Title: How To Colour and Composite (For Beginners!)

Hello! Do you want to learn how to color and composite your drawings or animations, but don't know where to start? And hopefully this video can at least push you in the right direction.
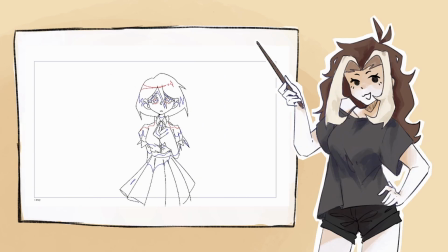In basic terms, coloring refers to the act of getting your foundational colors down, like this. This goes for both illustration and animation. While some styles may vary, the most important part of either of these mediums is your foundational color use.
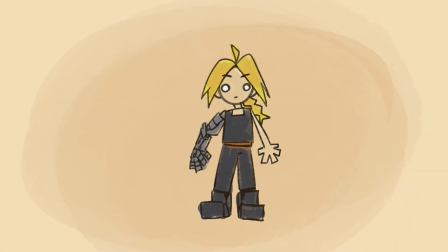If your foundations are off, then there's not much hope for the rest of it to stay standing. Compositing then, not to be confused with composition, is sort of the final stage of this.
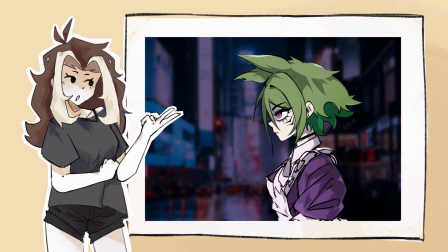Once you have all your necessary colors and maybe a bit of shading, what's left is to make it look like a professional final shot.
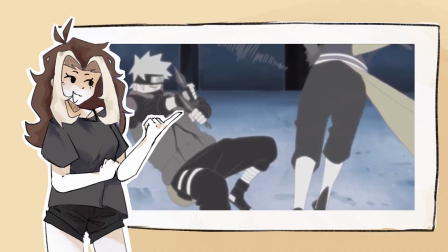There's several different examples of this. Compositing is just as, if not even more nuanced than base coloring can be, and it all depends on your preference and what you want your scene to look like. In a lot of anime, like Jujutsu Kaisen, they use a technique called Kaganashi,
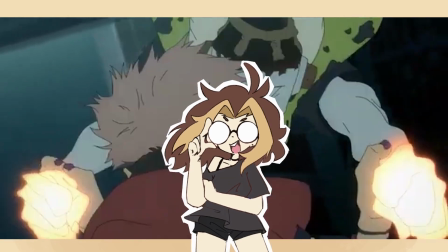which is a minimalist animation method that emphasizes more fluid and fast-paced movement by choosing to ignore drawn-on shading, instead relying on post-production.
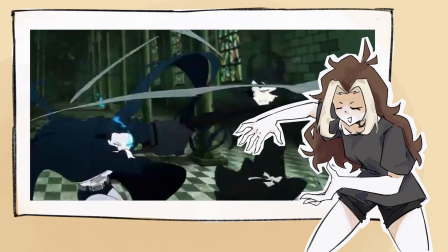This is just one of the many ways that compositing can really make a difference to your animation.
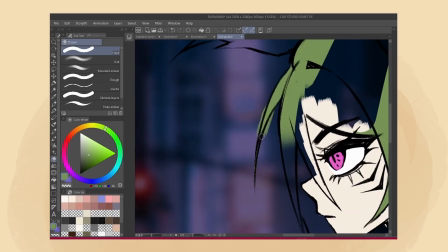Something I can suggest is to first draft up the colors for your background, and pick the colors of the character afterward.
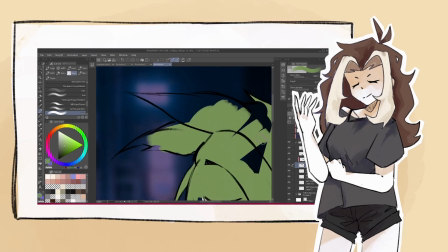Since light in real life is made up of reflections, then the colors of your scene will have influence on the color of your character,
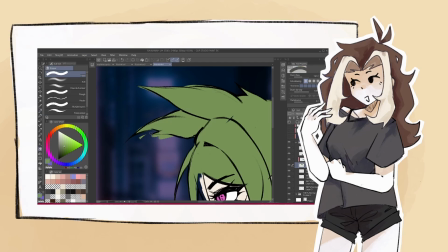and this is completely without taking into account proper shading or lighting.
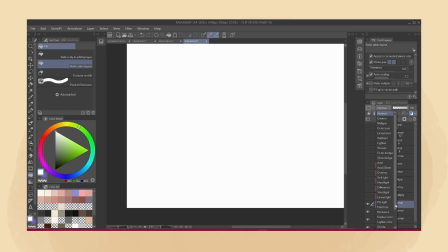There's plenty of other techniques to get your color use down correctly too, such as using grayscale to see how your scene looks in terms of its basic balance and contrast. For compositing, while this is usually done in a proper editing software like Adobe After Effects, there's a pretty good amount of compositing you can do in an illustration software like Clip Studio Paint.
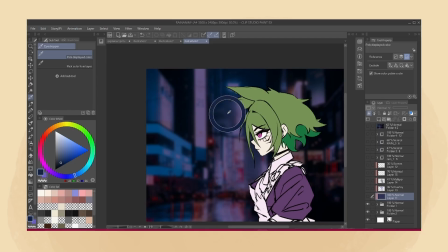If your scene is quite dark, then a common practice is to pick a color from your background with the eyedropper tool, and overlay it onto your base colors as a multiplier.
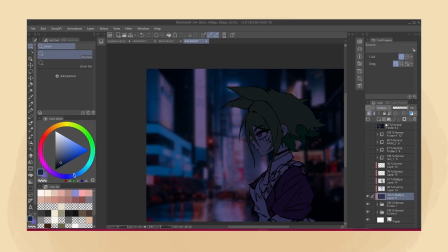This easily and automatically balances the colors of your character as though they were naturally part of the background.
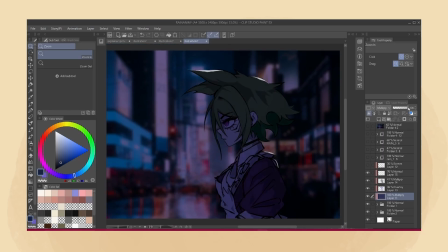This can be adjusted to your needs, and various lighting can be added as well. Small details like this can really help your scene look professional. Another small technique is to duplicate your character layer and apply a light Gaussian blur with an overlay, and this will soften the harsh lines and give a subtle blend to the flat colors.
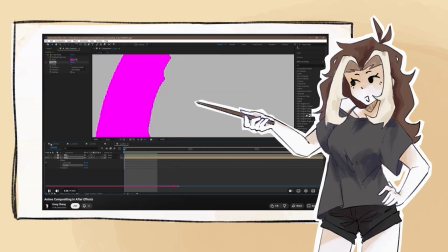This video by Dongchang is a fantastic resource for learning how to composite a full scene in Adobe After Effects, and even links some useful plugins that I've used myself.
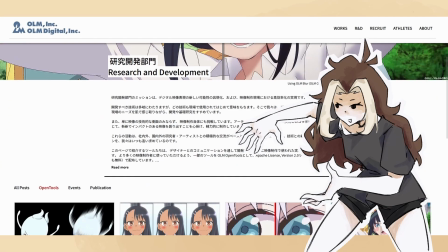The website he links is full of other plugins too, so don't be afraid to look around and experiment. If you're looking to composite on a bit more of a budget, however, might I suggest DaVinci Resolve. While slightly more limited, there's a lot of built-in features that are completely free to use, and plenty of resources online to get you started.
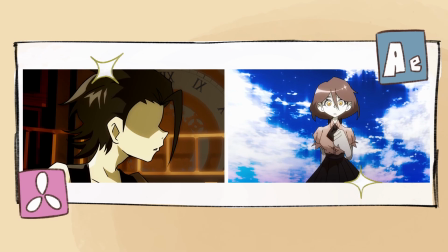Here are some examples I made myself, one in DaVinci and one in After Effects.
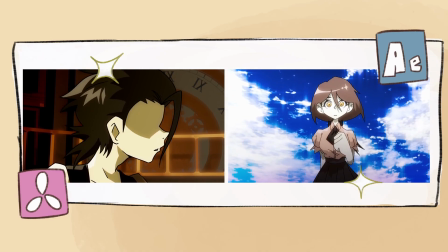While I personally may prefer to use After Effects for compositing, DaVinci Resolve is a perfectly good alternative, and ultimately your preference is completely up to you. I hope you were able to learn something useful or interesting from this video. Good luck, and have fun compositing!